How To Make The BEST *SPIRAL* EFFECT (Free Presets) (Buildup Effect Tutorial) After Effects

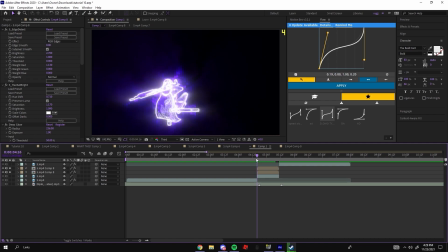It's really clean already. And now all you really gotta do is add the background, which is just black and white, the overlay,
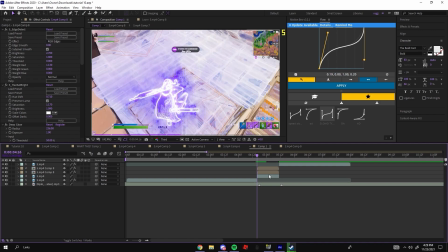and the impact. That's pretty much it. Go down here and add my black and white background preset. That will provide in the description. Just move the keyframes to fit your clip like I'm doing right now.
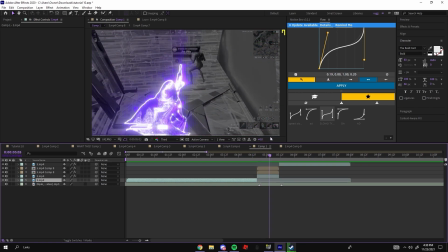And you can see how it comes in and the background fades out a bit. Your character stands out a lot more and it looks really clean. And then you add the overlay, which I'll provide. And this overlay comes with all the particles and everything.
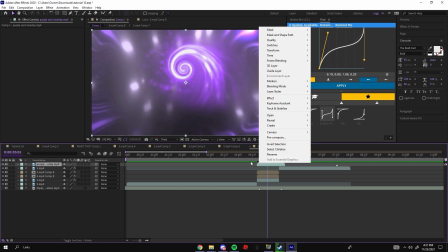So all you want to do is adjust it to your clip. You can time stretch it to fit your clip better.
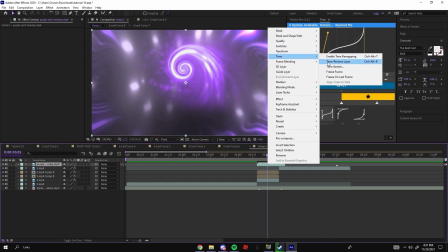Mine's already pretty fitting, so I'm just going to lower it by like 90 or 85.
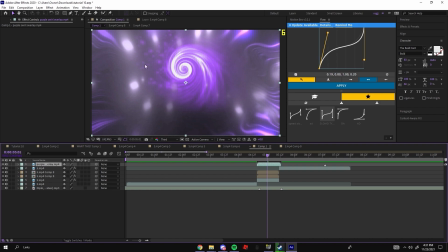Alright, that fits pretty well. And you're going to see that it's just the overlay, it's not showing anything else. Put this to screen.
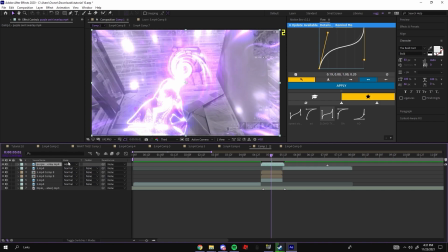Or add. Either one works. I think add's a little too bright though. So screen works perfectly for me.
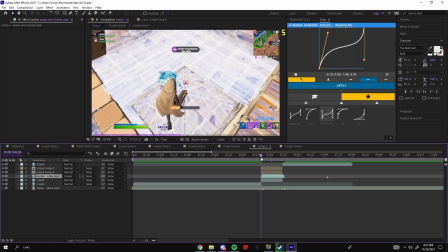And you want to place it under your character. It's kind of up to preference, but you could put it over or under. Doesn't really matter. And now all you gotta do is add the little buildup shake, which I will also provide.
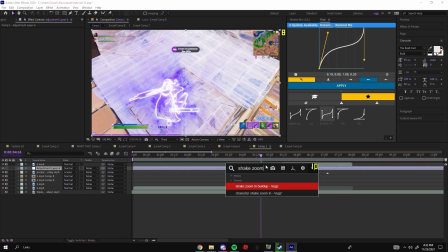So you just want to make a new adjustment layer. Shake, zoom in, buildup by me. And your keyframes, you might just have to adjust them a little bit, which is just fine.
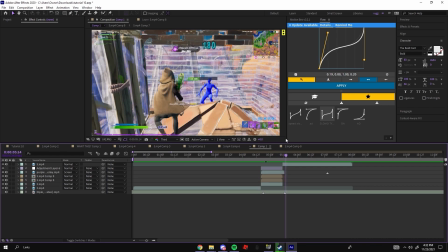Now you have this really clean effect that zooms in slowly, and boom.
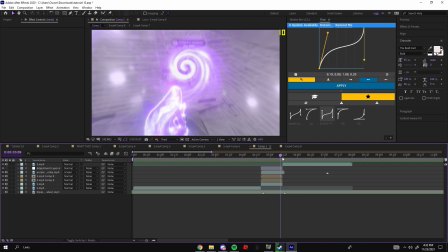Now my advice is to put like a really heavy, bright hitting impact, just so you know, it kind of hides away that like jump cut from this to that.
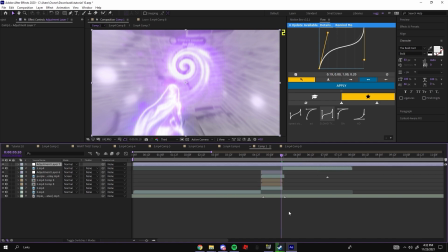So that's why I'm providing my displace glow shake transition, I mean impact. It's a really, really nice impact. It's my favorite.
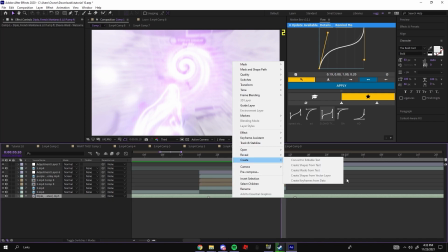And you just apply it a couple frames before your impact, and it'll clean it up really nicely.
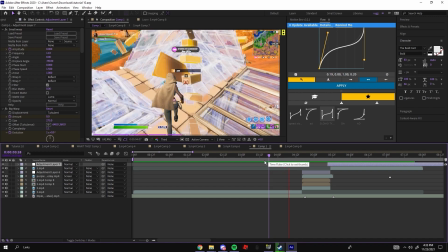And this is our finished result.
When you're sitting down, you're moving packs. Pick up this, you're jumping jacks.
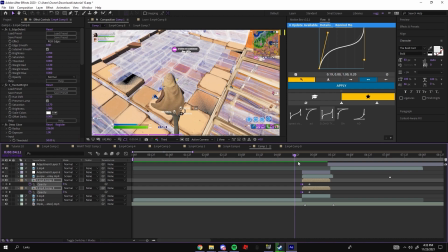You see how clean that looks? So, thank you guys for watching. I hope this was helpful. Make sure to like, subscribe, comment. Go follow my Insta and my Twitter, because I do put teasers and little edits that I do on there. And I also talk about what you guys want from me. And when I'm uploading. So yeah, I'll catch you guys in the next one.